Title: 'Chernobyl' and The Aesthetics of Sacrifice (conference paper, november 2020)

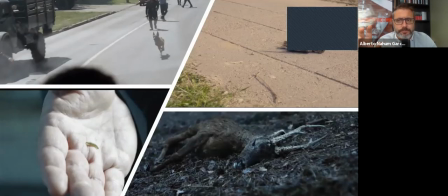So the symbolism in the first sequence is powerful because you have to pay attention to several details that are shown
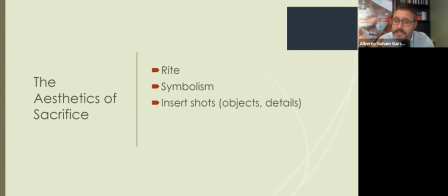using insert shots, usually objects, details from one of the characters.
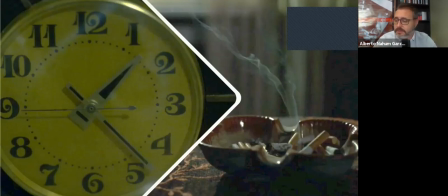In the first sequence, there are two very that they also can work as symbols, but you have there in the left the clock, and you are focusing on the exact moment
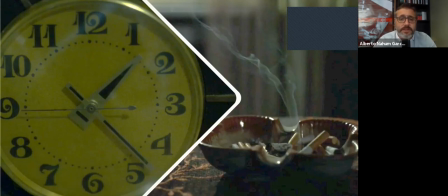when Legasov is going to kill himself. And it's not a coincidence. He wants to do it in that exact moment because he's trying to
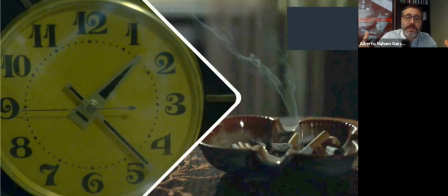apply meaning to his death. Also, that detail from the ashtray and the cigarette that is so closely associated with the character is also full of meaning.
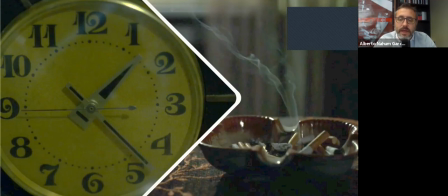That smoke that is going away in the same way his life is doing it. My point is that several times during the narrative, in those moments of sacrificial
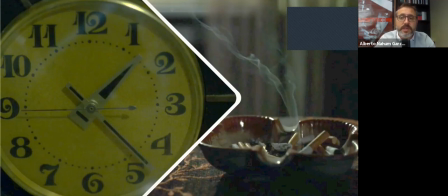scenes, when we watch people facing a certain death, there are these shots, these details that Craig Mazin, the author, wants the audience to focus on because they are meaningful.
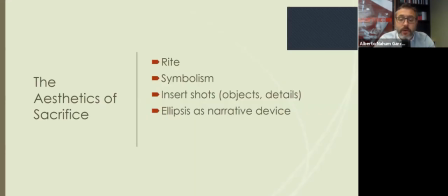Finally, the fourth and last feature that I want to highlight in this aesthetics of sacrifice that we are focusing, let me remind you on the first sequence as an example, is the idea of the ellipsis. It is interesting to
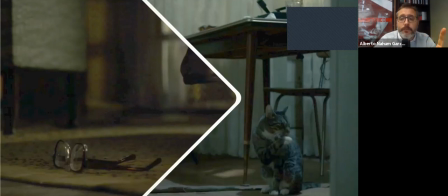point out how we don't we don't see the accident until later in the narrative.
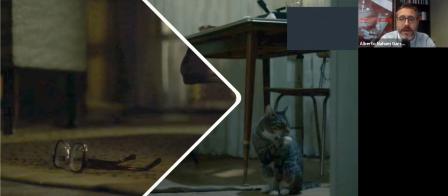Of course, the creators are playing with our extra textual knowledge. We all know what happened, more or less, in the Chernobyl accident. But it's telling that they decide to begin the story just
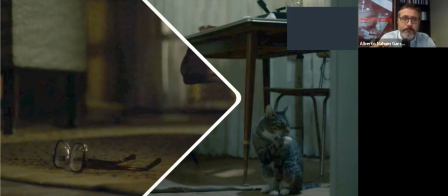in the moment and where the accident is happening, but we don't see the accident. We are watching how the people are reacting to the accident, mainly this firefighter and his wife from their house.
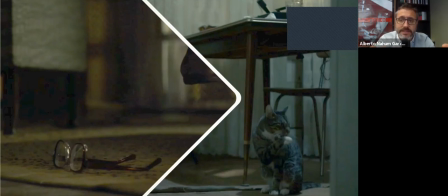So the idea of ellipsis is going to be essential, and Craig Mazin is trying to tell us, hey, this is going to be elliptical in many ways because in the first sequence, kind of a cold open,
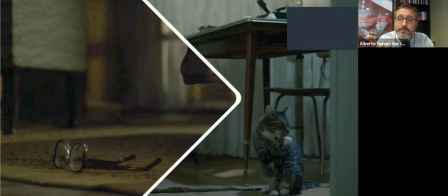the one we've seen, we don't see explicitly how Legasov is dying. We hear how he is hanging himself, and we watch a detail that is kind of symbolizing his life.
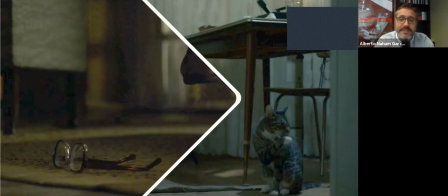We are watching his glasses, a little glimpse of one of his boot, and very tellingly, the camera goes after the cat, a cat that is going to appear in several moments during the narrative,
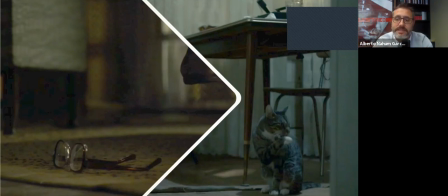during the series.